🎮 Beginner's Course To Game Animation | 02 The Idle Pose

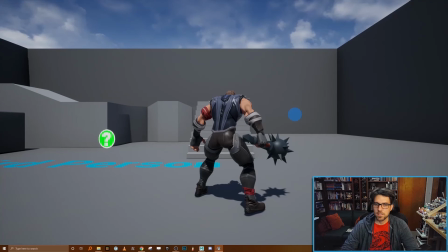All right, so it's always important to look at the thing in game context and make sure that it is hitting all the things that we want it to hit.
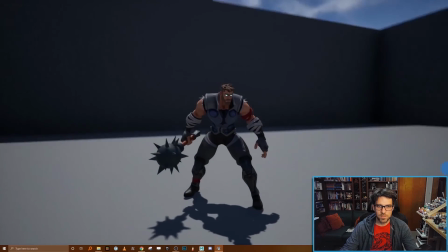Okay, so overall, I'm pretty happy with this pose. It feels very aggressive, feels very actiony.
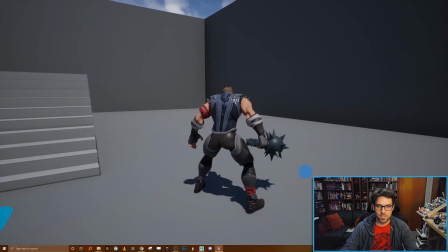You know, it looks pretty good from the camera. As I noted, I might end up pulling the camera back a little bit if I decide to do that.
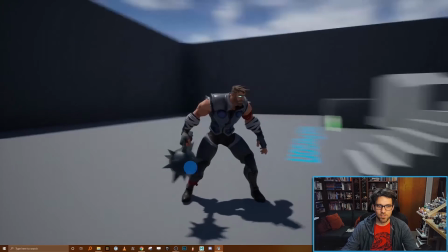I'll show you how to do it in the next episode. But let's just for a moment talk about the pose and potentially what we could improve.
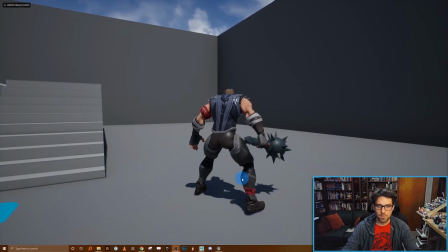Okay, so here are my thoughts. Generally, the things that are bugging me about this is this tangent right here kind of stands out very immediately. I think that I might go back into Maya and actually pull this arm out a little bit more,
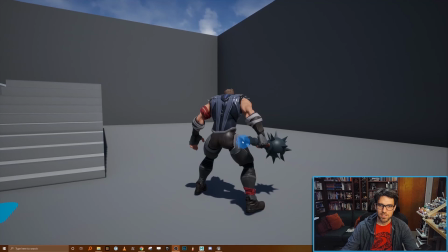or shift the pose of this weapon a little bit just to get rid of that tangent that's really bugging me. Now, of course, you're going to end up seeing the character from all different directions, so it's unavoidable that there will be some tangents, but just knowing that this is the camera that you'll see most of the time behind the character, you want to try to clean that up as much as you can.
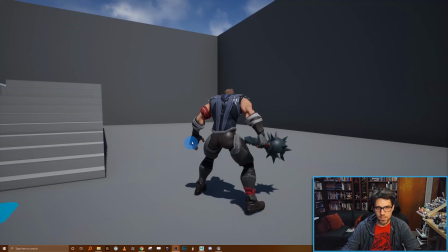Another thing that I don't love is the silhouette that this hand ended up striking. Now, I didn't spend a lot of time on this hand pose when I was doing it, but I think I'll probably go back and take the extra time to get those fingers out into a little bit more of a
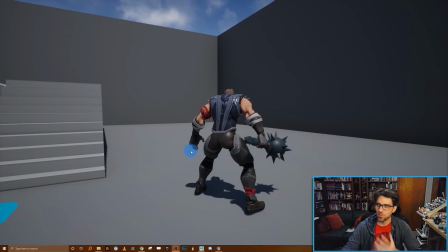clawed shape that reads really well from this camera angle.
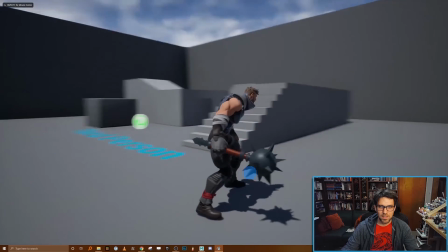Let's spin the character around a little bit and see what else we can see.
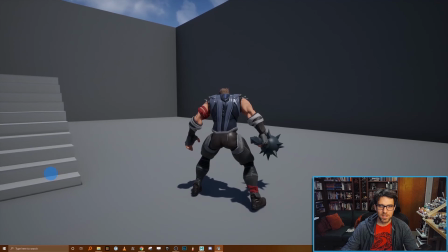I think one more thing from this direction that I might have is that the character does feel a little bit twinned.
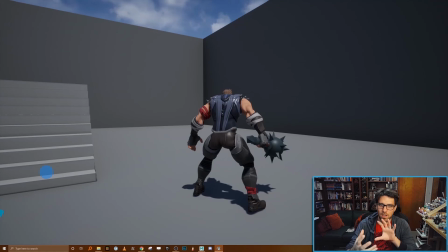So I think I could do a little bit of work to rotate the character and get that maybe the upper body feeling a little bit more asymmetrical, where that right arm with the weapon is more back towards camera and the front arm is a little bit more towards like a linebacker-y pose,
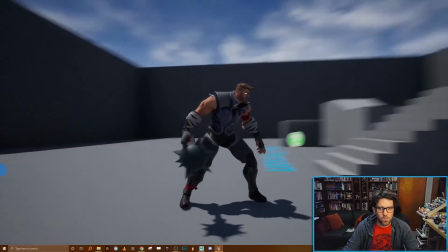just to get a little bit of asymmetry into it. On a more noodly perspective, as we sort of dig into the real details,
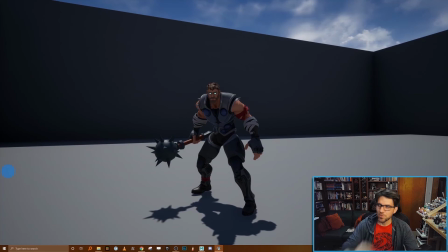I can probably afford to add an expression to the face now.
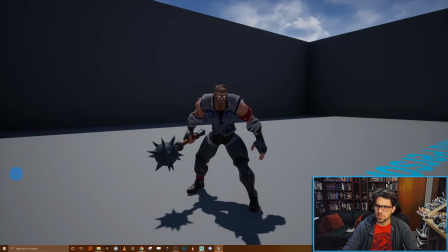I think that just sort of blank expression could be improved with a little bit of a, we didn't do any work on the face at all.
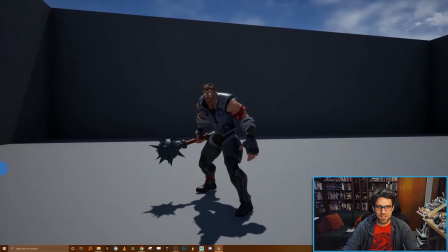So that would be a nice little extra step.
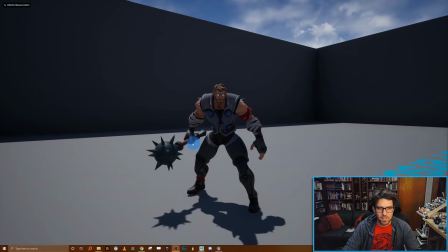And lastly, the hand grip pose here just feels like he's sort of meat fisting that club, and I think that we could get a little bit more natural grip on it now that we've sort of decided that we like the pose.
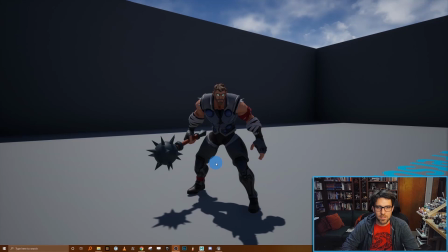So with those notes in mind, I'm not going to show it in this episode, but I'm going to go back and do a rev on this pose, so the next time you see it in the next episode, it'll be all cleaned up with those notes taken into account. And with that, we've wrapped up our idle pose for our character. We covered a lot in this episode, all the way from initial brainstorming to actually seeing it in game and critiquing it. Now is a great time, if you haven't been following along and actually doing this in the episode, to go ahead and actually build your idle pose for your character. It's really important to make sure that this pose really shines, really chef's kiss, right? There's so much that's going to be built on top of this pose down the road that if you're not happy with it now, you're never going to be happy with a lot of your other animations later that transition in and out of this pose. So make sure you take the time to explore a few different poses, follow through, get them into game, and try to find the one that you like the most. And really, really be hard on this animation, because you want to make sure that it really shines. I really recommend too that, if you're not particularly good at doing self-critiques, that you reach out and try to get some feedback from other animators.
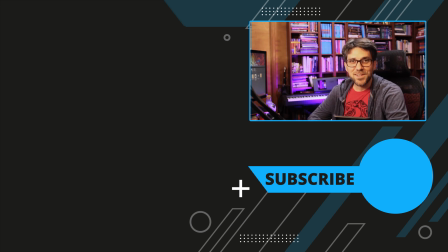Oftentimes there's things that we miss. I miss things all the time. It's very hard to critique your own work. So make sure that you get another set of eyes on your work and that you're looking at it in game context. So that's it for this episode. I hope you'll join me next time. But until then, happy animating.